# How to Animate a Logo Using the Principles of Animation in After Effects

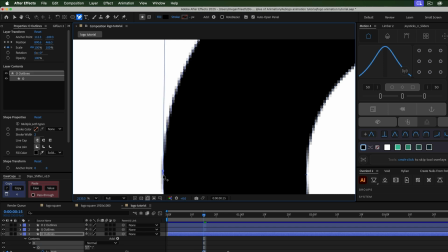So I'm adding a point right next to the existing point on both sides.
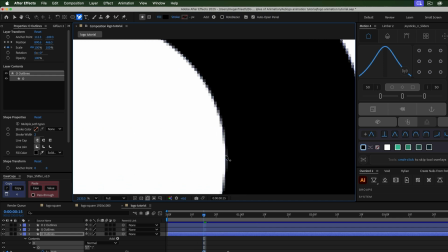And I'm also going to need to do this on the center circle.
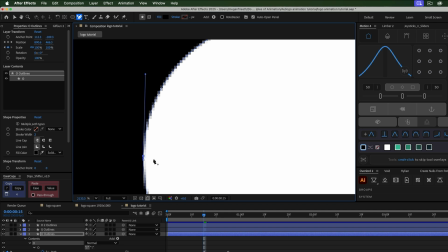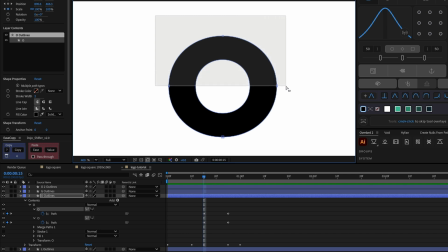And then I can carefully select just the top points and then drag them up to create this smear.
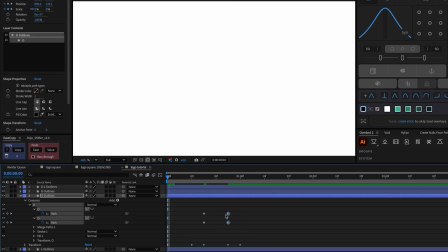Then at the start of the timeline, I'm going to copy and paste these keyframes so that the O will start as a normal shape.
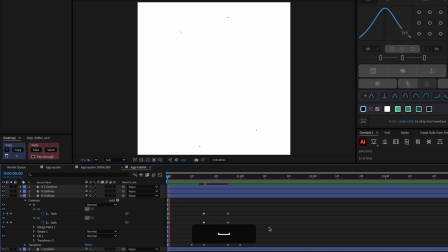So here's what that looks like.
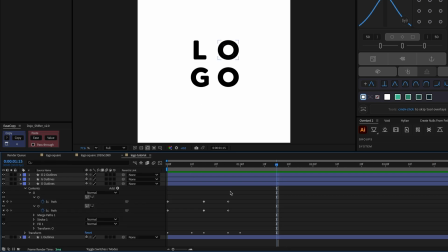Let's make the smear look more like this and also make sure that it's not backtracking so that the smear is happening during the fastest part of the O's motion. So I'm going to open up the position property and let's just look at where the fastest part of the motion is. So it's happening right here,
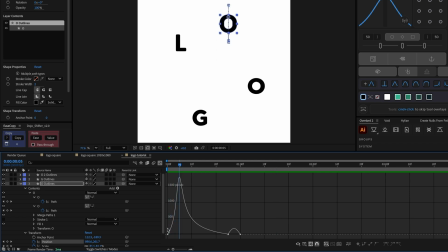which might make the smear kind of hard because it's also scaling in then. So let's actually just adjust this position property.
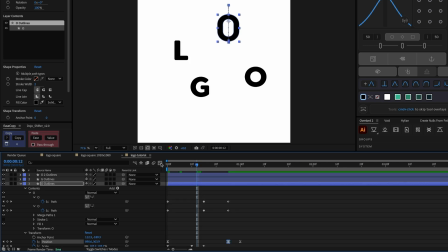So maybe if the fastest part of the motion is right around here, I'm going to move these two keyframes over so that when the O is the most smeared, it lines up with the fastest part of the position of the O. And then I want the inner circle to be a little bit
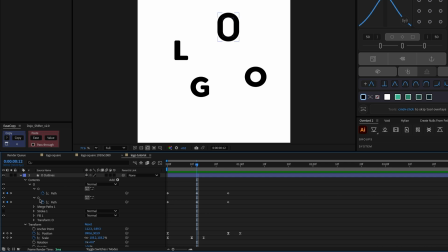smaller so it makes the top thicker to give it more of a smeared look. So I'm going to go into the inner circle and let's zoom in.
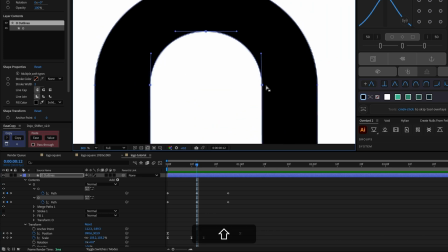And then just grab all of these points and bring them down.
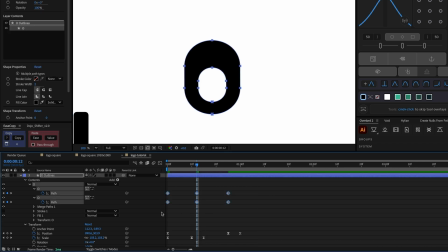And let's add easy ease to these keyframes.
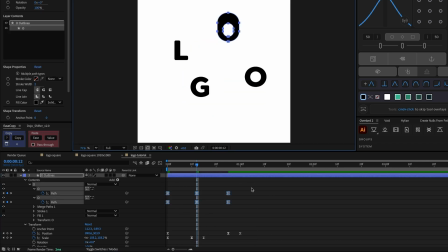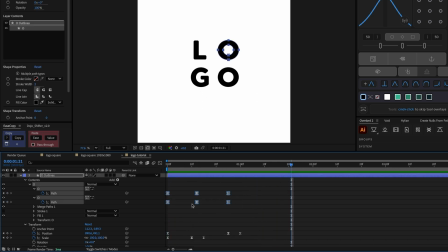You could go into the graph editor and adjust these keyframes even more, but let's keep going.
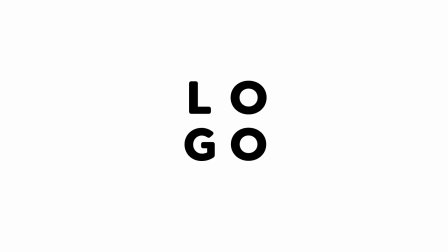Hopefully it's relatively easy to figure out how to animate the G and the O based on how I animated the path property of the L and the first O. So for the sake of time, I'm going to skip ahead, but here's what I have so far.
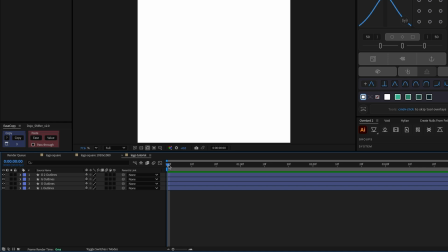One thing that I want to adjust is that you can see the letters when they're teeny tiny like this, and I want to avoid that. So I'm going to go to 3 frames and just trim the start of the letters so they start right at 3 frames. That way the letters will pop in and you won't have to see when they're really small.
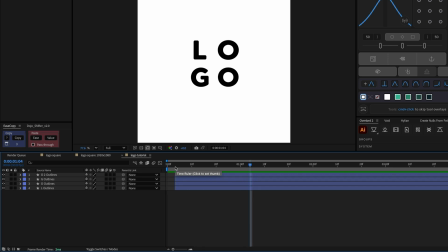The next thing I want to do is stagger the layers so that the letters don't all come in at the same time.
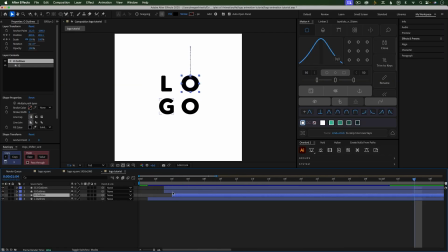So let's have the L come in first. And I'm not staggering these evenly because I want the animation to
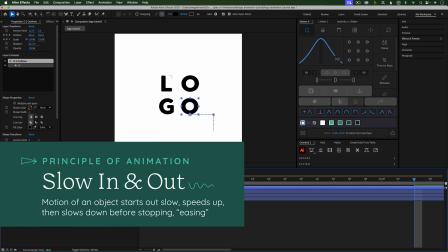follow the principle of ease in and ease out, which you can apply to keyframes, but you can also apply to a logo animation as a whole.
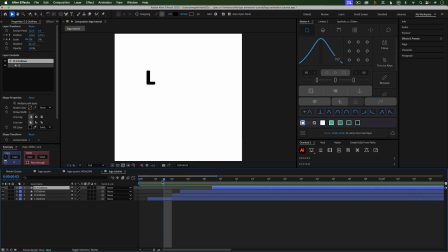So how this works is that the L is going to start the animation and there's relatively few things happening. And then there's going to be more things happening in the middle of the animation. And then this last O is going to finish off the animation more staggered than the rest so that it finishes with less things happening.
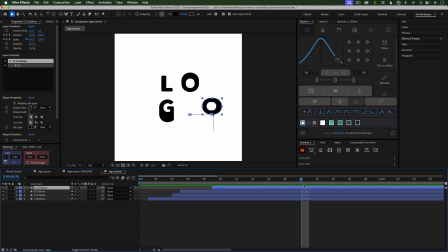So it's kind of tapering the amount of animation. So it starts off with a little bit less animation, less speed. In the middle, there's more animation, more things going on, things are moving faster. And then at the end, there's less animation and things are slowing down. Again, this is another thing that I talk more about in class. So here's what I have so far.
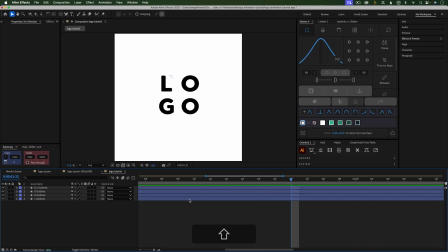To animate this logo out, I'm going to have each letter scaling. But right now, each of the anchor points are in different positions, and I want all of the letters to scale from the center. So what I'm going to do is I'm going to go to where I want them to start scaling out,
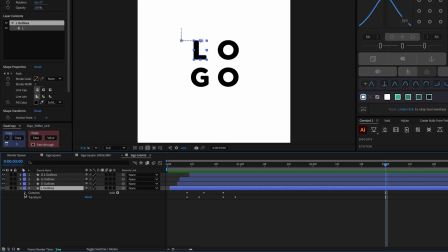and let's just go into the L. And if you go under Contents and then the L, there's another set of transform properties, which is just for this L shape. These transform properties here are for the entire layer, so you could have multiple shapes within this shape layer.
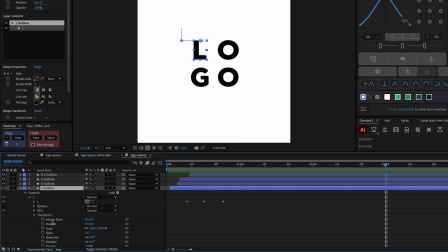But in these transform properties, if I toggle this open, there's another anchor point. Right now, it's right here.
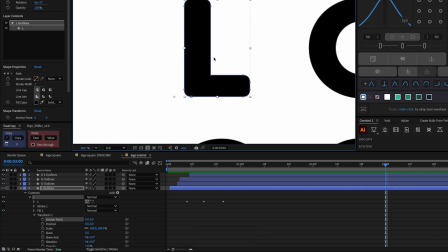Usually these anchor points are already in the center, but because this was originally a text layer, the anchor point is here. So what I need to do is move this anchor point to the center.